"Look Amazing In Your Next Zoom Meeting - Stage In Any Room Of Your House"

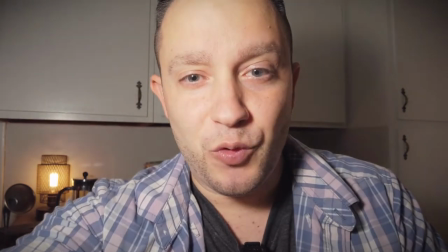238s
it from being too harsh of a light on your face if i take and i aim it right at me that's not what you want so this is it aimed right
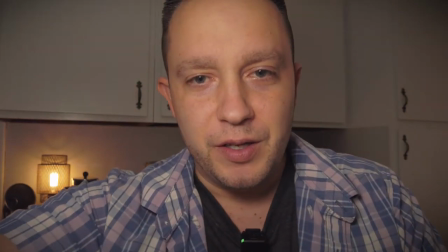245s
at me with no diffusion but when i take and i aim it up so that it's utilizing this diffusion on it it
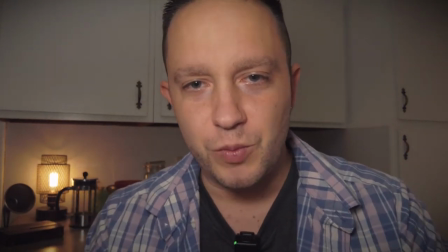252s
looks really nice so like what would you rather see on a zoom called this or me being like hey how's it going
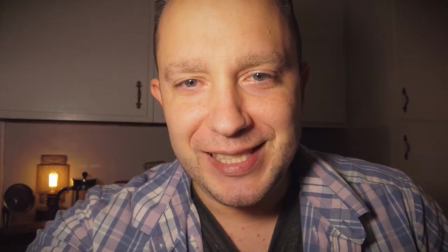260s
it's good to talk to you today my face isn't bright or anything is it so
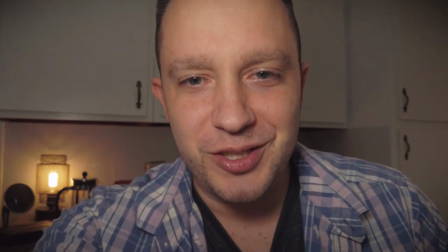265s
best is to give yourself some diffusion soften that light up a little bit and evenly
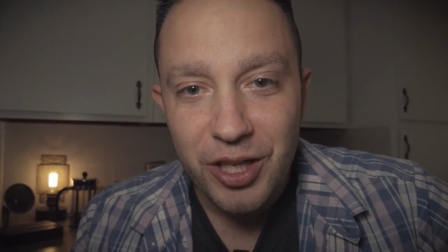270s
distribute it on your face so I've got a really nice even light on my face it's nice pleasant there's a little bit going
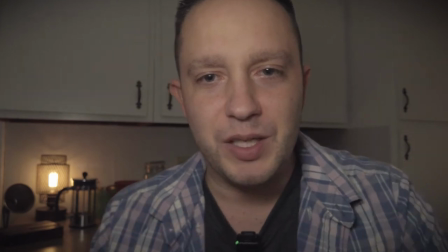275s
on behind me but that's not the focus but it gives you something that's telling you this room is not a complete disaster.
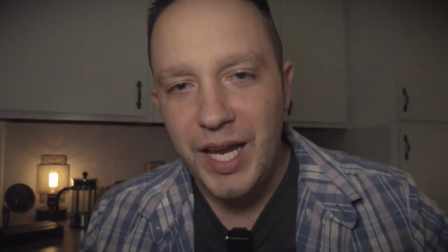281s
Alright, so let's head to the dining room and I'll show you what I have to work with in there. Alright, so we're in the dining room. I've come to a time of the day where it's not very bright outside. Otherwise, I would say I would utilize these windows over here. They have three good size windows and if you have daylight coming in, use those to help light you and then decide but don't light them from behind you because your face will not be seen because your camera's automatic exposure is going to want to expose for all that bright light coming in. So you don't want to do that. So what I have to work with in this room, first of all, let me show you this room because it is a bit of a disaster also.
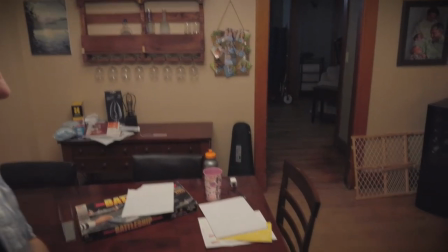317s
So I have this side of the room. My dining room table is kind of a mess.
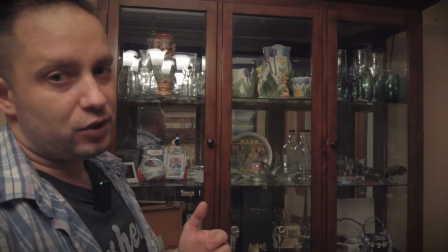321s
And I've got this decent looking china cabinet behind me.
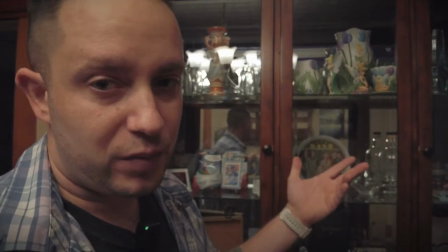327s
It has a lot of fun stuff in it. It also has a light in it, which can be a fun backdrop. So we'll kick that light on. Maybe we'll kick around with possibly utilizing this. So it's got a little light in it. if I turn off the main light in this room, which is the chandelier, that'll probably show up a lot better. So that's a possibility. We'll keep that in mind. I also have this whiskey table over here.
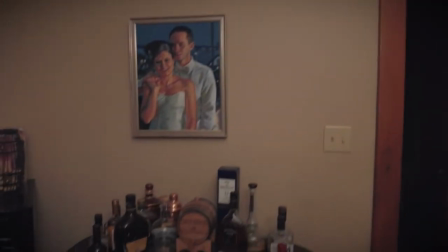348s
Got a couple of nice paintings that a friend of mine has done for me. And my whiskey table, it's a kind of a mess too. I'm not really keeping up on it. With COVID and everything, we're not having a lot of visitors. So I haven't really been making it look presentable.
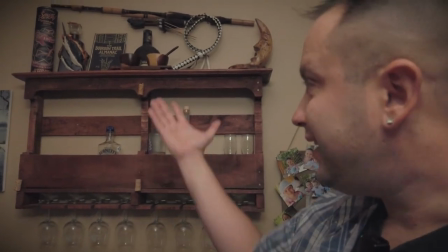362s
I've got this area over here. The top of it's a little bit of a mess.
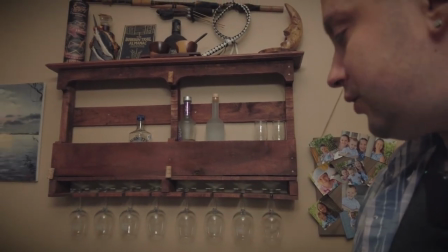365s
It's from our travels and stuff. but it's kind of a nice little like wine center um our dinette so there's some stuff i could do with that but so let me tool around and i'll be right back with you guys with the setup i decided i'll tell you a little bit about it
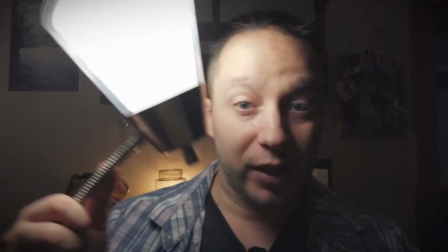379s
i have turned off my overhead light i've got that same lamp in here with the shade so i'm using it right behind the camera giving me
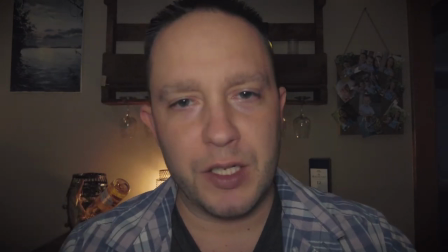387s
perfect even lighting still using that shade on it i think it's doing great for me i'm going to pull the camera a little closer to me I'm
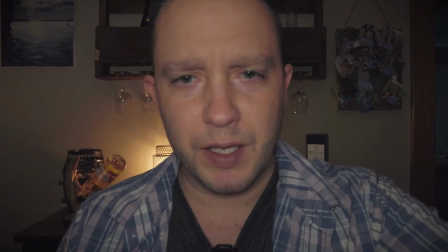396s
gonna adjust it down a little so I like this angle on my face what I've done behind me is I've gone with more of like a wine bar
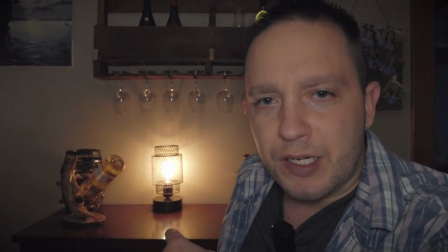404s
setup put a wine bottle out brought that same practical light in you could offset this too and kind of set off to the side and
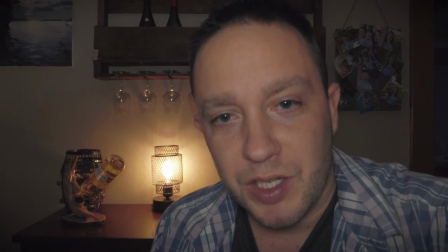413s
chat and I think this looks nice and then people see your stuff back there they're kind of like oh that's pretty cool so
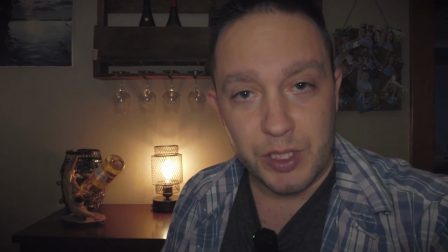419s
however you want to do it you want to keep your face in the right position you want to keep the lighting in the right position you want them to be
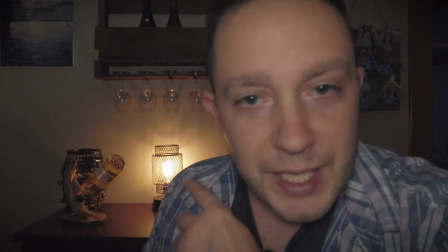425s
able to see you but as you can see the practical light adds a little bit of fun it also adds a glow to me if I go
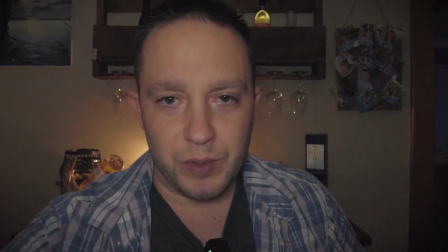431s
in the middle so if I go in the middle it's giving me a little bit of a backlight I can pull my front light away farther
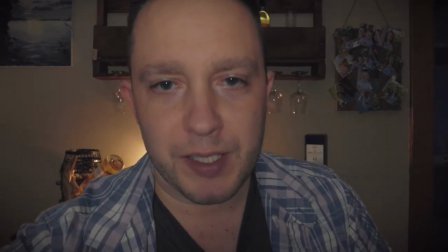437s
to give me a different exposure but the point is is that you're going to want to even across your face or slight
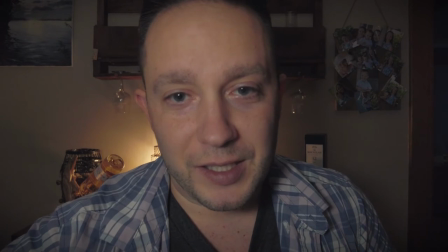444s
angle kind of gives it a really fun look so to me this is kind of neat it gives a little bit of a dramatic look it's it's up to you with
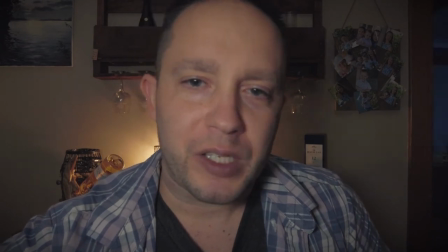452s
more professional meetings and stuff though you're going to want to even it out probably if it's daylight that's perfect because with these
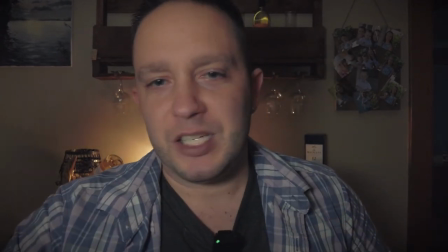458s
windows I have in here over to this side I could put the lamp on this side and just utilize that daylight and kind of adjust it how like adjust the lamp
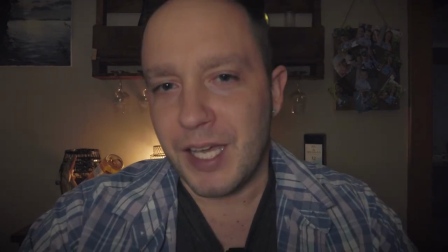465s
how I want the contrast to be kind of a fun backdrop play with that
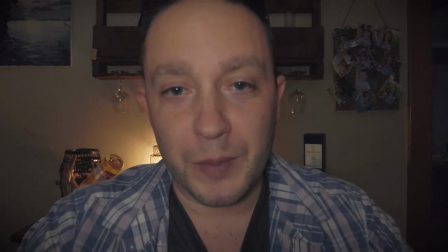470s
lighting use a diffusion or something to filter your light through like parchment
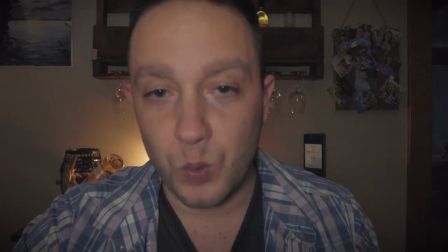474s
paper you use for cooking could be used easily as diffusion or just a piece of white paper or a sheet or a pillow case or anything
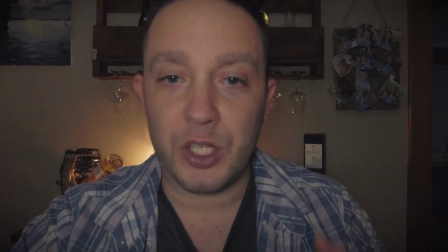483s
that you can put between you and your bright light.